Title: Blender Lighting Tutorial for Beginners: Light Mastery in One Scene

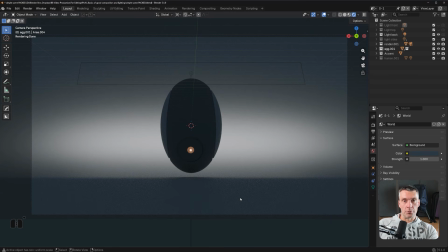So you're going to be drawn to it like a, you know, like a bee to the honey, okay? Immediately, right? Instantly. And this is going to create this kind of a layering of lights. You got light, dark, and then boom, something really warm, okay?
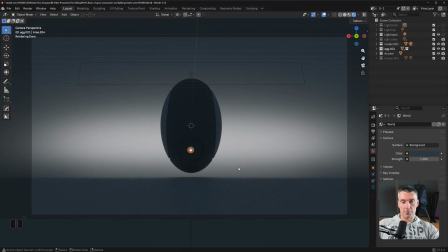So that looks much more sinister. There's some kind of an anticipation, you know, some kind of a drama in here. And you just edit one simple element. And this is just, a, you know, a ball with an emissive light. That's it, okay? It's just a small ball with an emissive light. I'm going to show you one more light setup, okay?
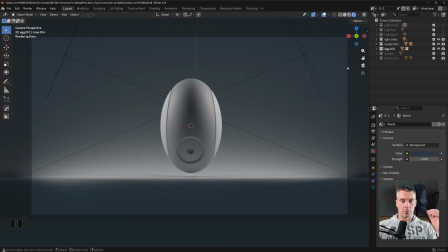Check this out. This is a side light setup. So we got symmetrical lights shining from both sides. They're not canceling one another because the yo-yo effect of this, you know, of this egg is actually creating like a division in between.
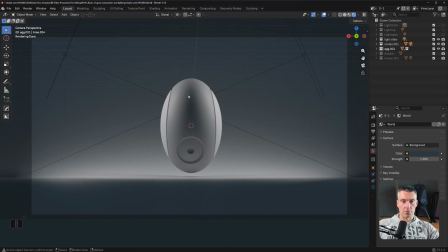So you see that here, this shadow, it's actually creating a ridge. So you got left side and you got right side. So you got a perfectly symmetrical image, right? But it's not boring, it's interesting. You got these highlights, you got the shadow in the middle,
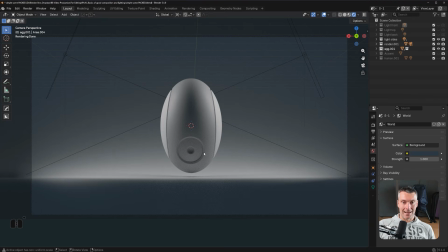which spills down and then creates a highlight here in the bottom because the light bounces back from the background, right? Because background bounces the light back. And then you got this beautiful, you know, shadow here in the bottom, right?
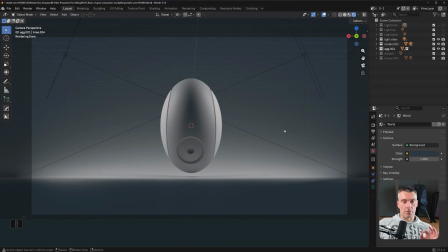Ambient occlusion shadow here in the bottom. So this also creates an interesting shape and a different feeling. You could also pop this accent, also gonna look very beautiful, very classy, very simple, but very interesting, right? Looks like a, you know, announcement of some new stuff from Apple, you know. Anyway, so that's the scene.
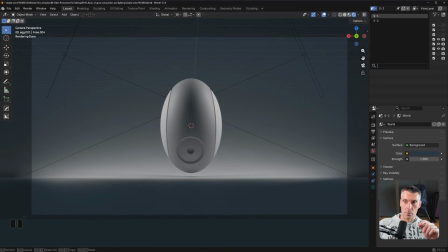Now, how to make this more interesting? Well, let's go to here and I'll show you.
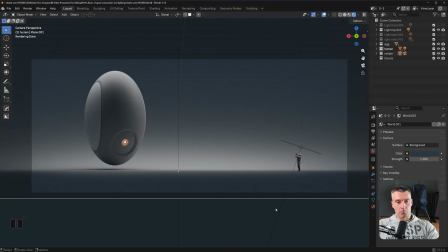So what I've done here, right, is I moved this egg to the left.
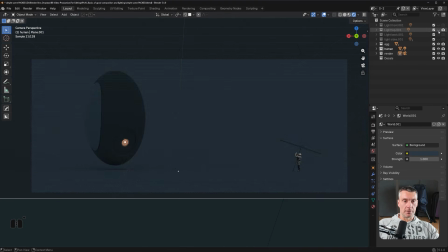I kept the top light. You see there's a top light in here, right? It's on the one light, okay?
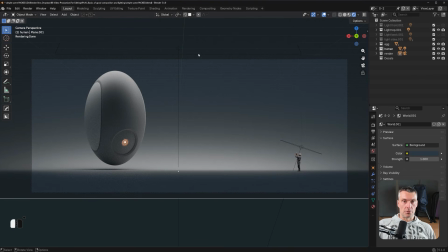And this light is massive. It's actually quite large, so it shines, you know, on the entire background here. But the main concentration of the light is here, yeah? So it's offset to the left a little bit.
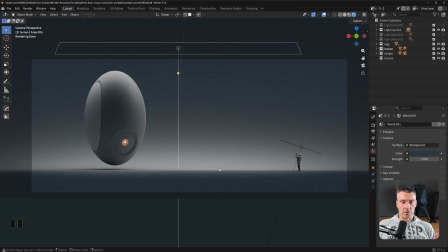So it's offset, right? So it's kind of, the weight of the image is moving a bit to the left. There's a lot of warmth in here because of this accent, right? I'm going to nuke these elements so you can see.
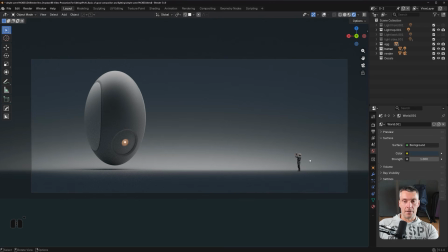But this is balanced and off-weight by this human, because we're going to always go to human figures, right? We're going to be drawn to them. And even if it's small or tiny, doesn't matter.
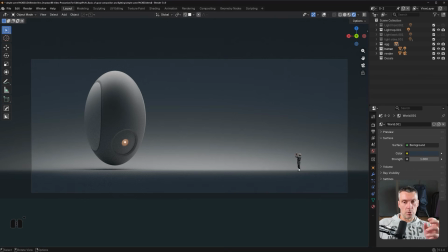We're going to always, you know, see them. And this human is a bit more contrasty than this egg, but the egg has this, you know, warm accent. So they perfectly balance one another, right? And you got this beautiful negative space of nothingness in between them, which creates this kind of like an
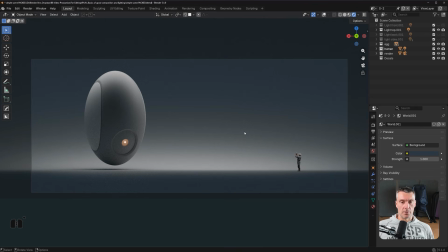alien-like scene, you know, like a really sort of like a almost menacing, but very peaceful at the same time, right? And look at the background, right? The background, because it's an infinite background and curves upwards, it creates this kind of a mellow transition of this light dissipating to the top, and top is getting darker and darker, right?
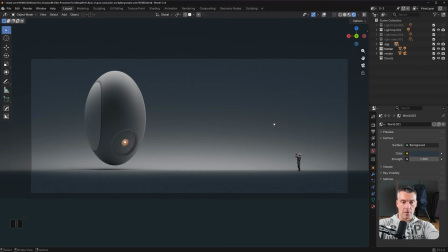So you got this beam of light in the middle when you're supposed to be focusing, which is on a bottom third of the image, so below the middle of the image, so it's offset down. The egg is offset left, the human is offset right, and there's a beautiful space in between them.
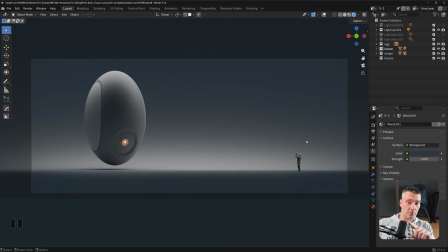Do you see that? And that's all created with one light. Now this human has another light on him, and this light is quite clever, because what I've done here is I created something that's called light linking.
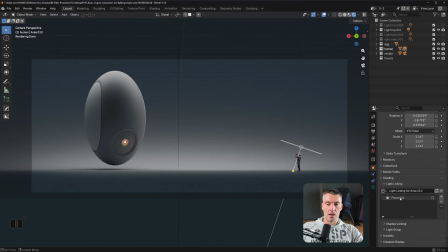So if I go here to light linking, I basically drag this plane. So I clicked here, went here, and opened the shading, went to light linking, and drag the plane from the background, which is, where is it? Let me just find it here for you. There we go, this one.